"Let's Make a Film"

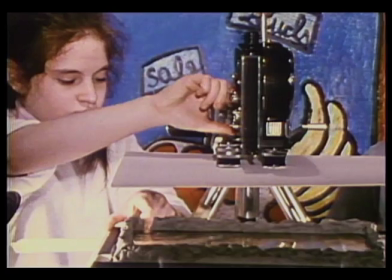Each time the camera operator takes a few frames, she wiggles the water with her finger.
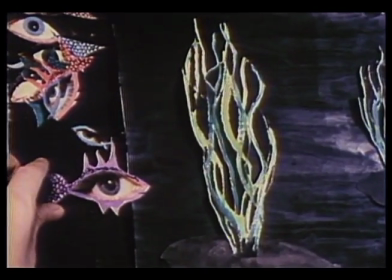This gives the effect of an underwater scene.
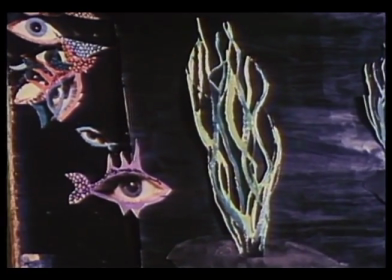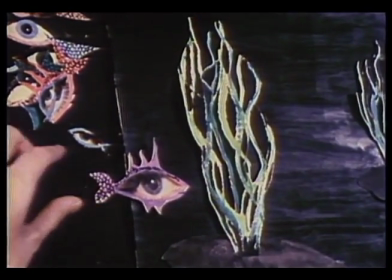Carol is director of the film, but the other students in the class will help her film her scenes and make her soundtrack.
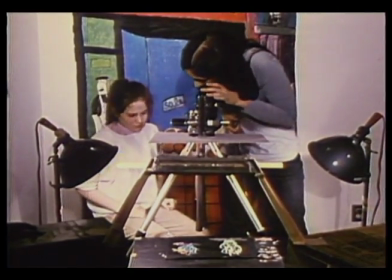I'm going to check it out and see if it looks all right through here. Could you wiggle the water or something?
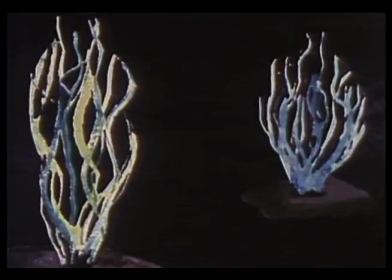Does it look nice? Yeah, it looks really nice. It looks like, like when it's animated, it'll probably really move nicely.
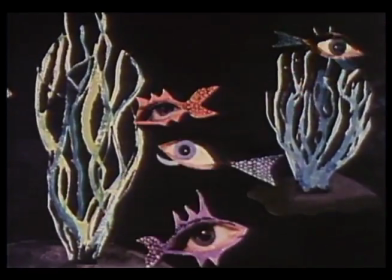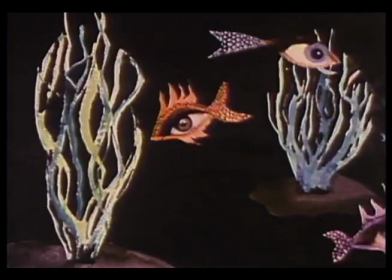This is 3-dimensional animation.
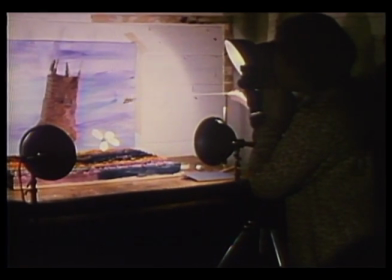The camera shoots the action head-on instead of vertically.
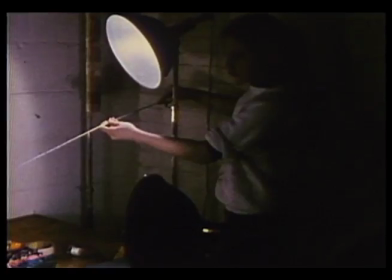Mimi Kravitz is acting as cameraman for her sister Amy, who created this set with paper mache and wire.
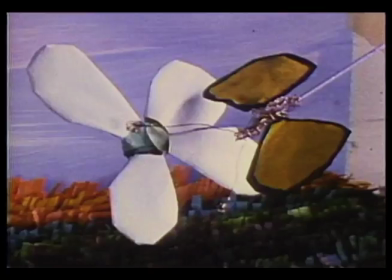The scene is the Garden of Eden. The butterfly was supposed to flap its wings and fly in to land on the flower.
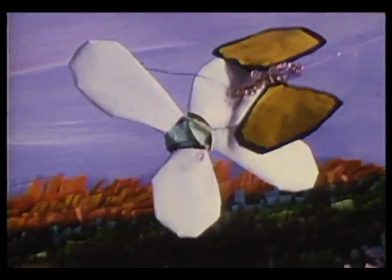First, Amy tried to hang the butterfly from transparent fishing wire, but she had a lot of trouble.
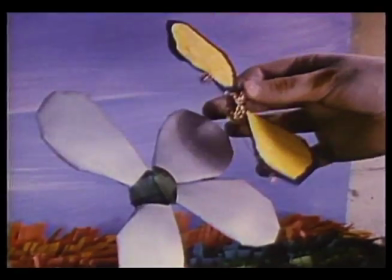I wanted it to be gently flapping its wings, but we couldn't find a balance point, so I had to stick this big rod up it.
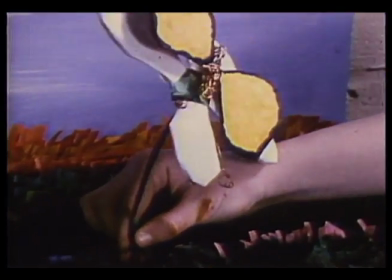You know, it's made of wire. The final solution was to fly the butterfly in on a blue rod, which blended into the blue sky.
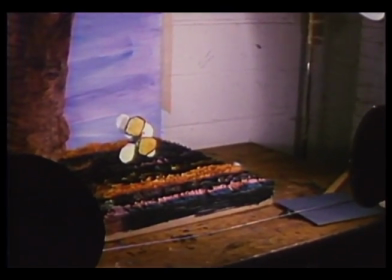As soon as the butterfly had landed on the flower, the rod could be removed.
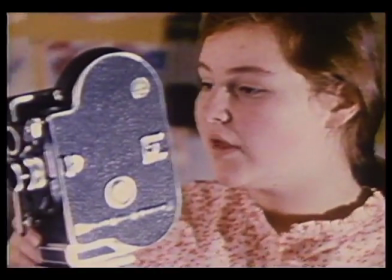Amy could wiggle the flower and get out of the way while Mimi filmed the flower in motion.
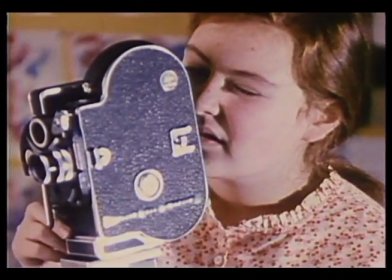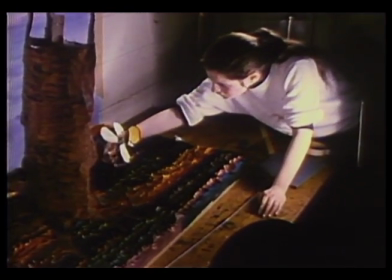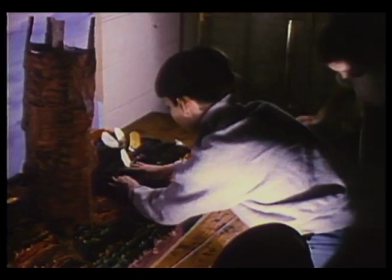Billy Fuchs helps Amy with the animation.
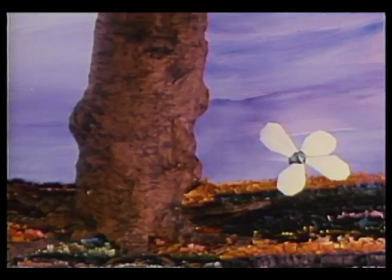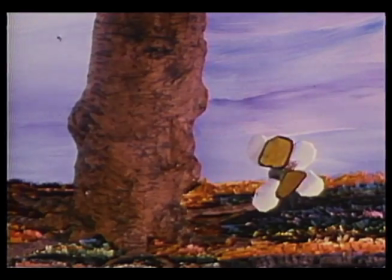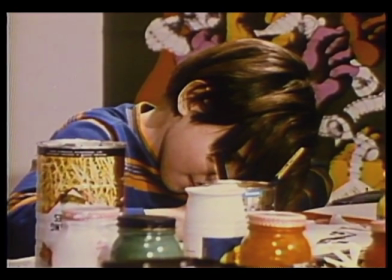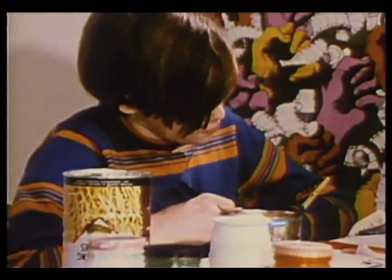Mark Mahoney is a quiet boy who makes films about racing cars and motorcycles.
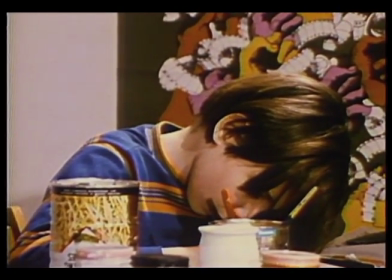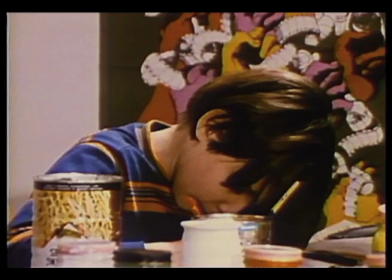Come back here, punk! I ain't through with you yet!
The students come to class once a week for 2 hours.
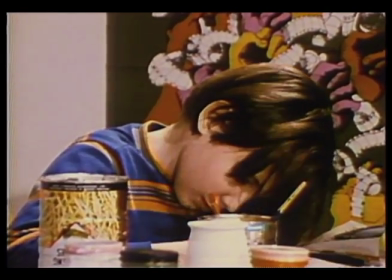There are 25 sessions.
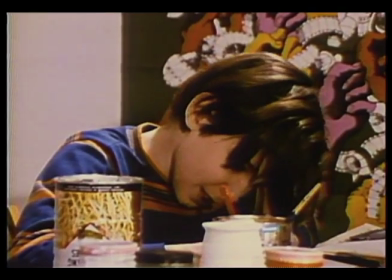In these 50 hours, the student has learned how to operate the film equipment and make a 1-minute animated film.
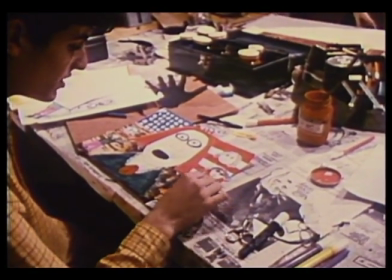Animated films have traditionally been associated with humor, but very personal films have also been made.
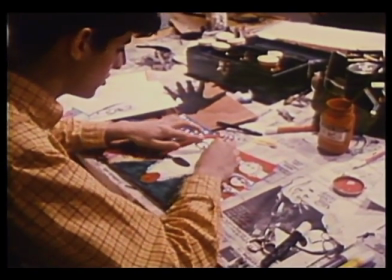Mark Weiner and Larry Stern, in their film The Enlightenment,
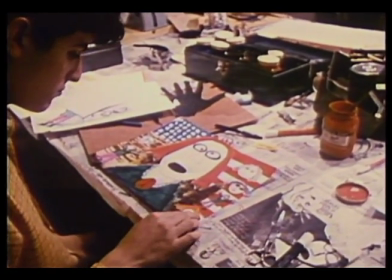make a strong social comment about the futility of war and the persecution of the individual.
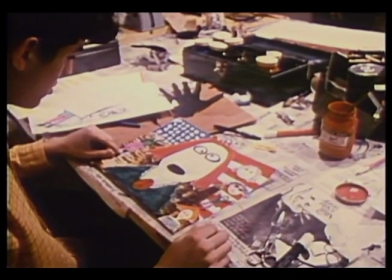This guy, he's a hippie, and he does all these things, and he feels like everybody's against him because he's like this,
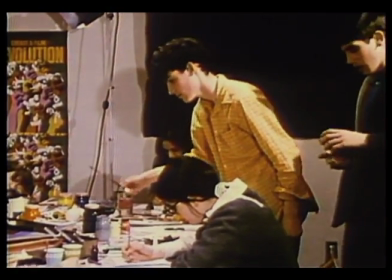and they're telling him to conform, and he can't take it, really, and he's getting lost,
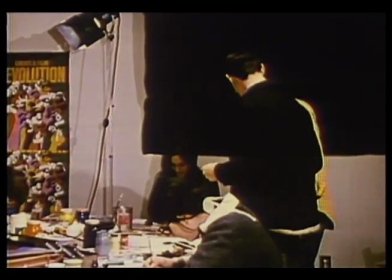and he feels, it's kind of paranoia, and he doesn't know what to do, and eventually he conforms, and that's his worst decision, and we haven't decided on his fate yet.
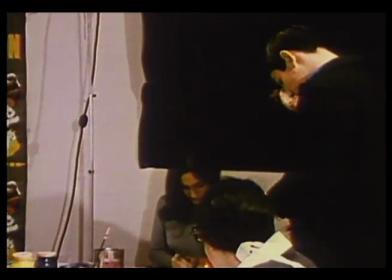The way we're showing this is in the first scene, we're having a whole crowd of people, and they're all going to be talking, but we're just showing him running away.
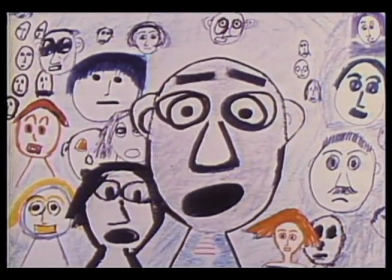Hippie! Cut your hair! Hippie, get out and get a job. You lazy son of a...
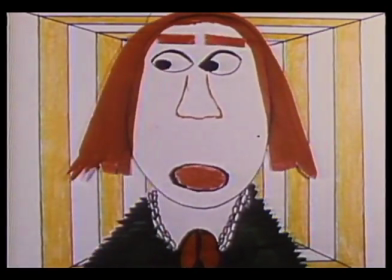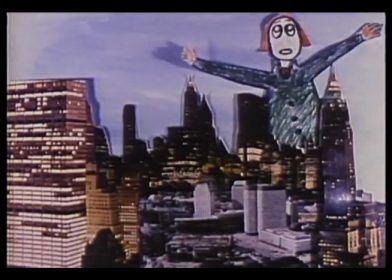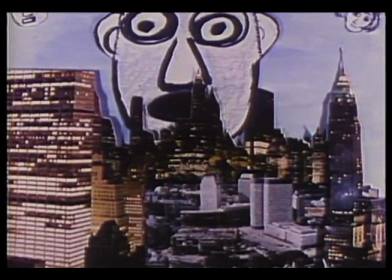Communist! Freak! Bingo!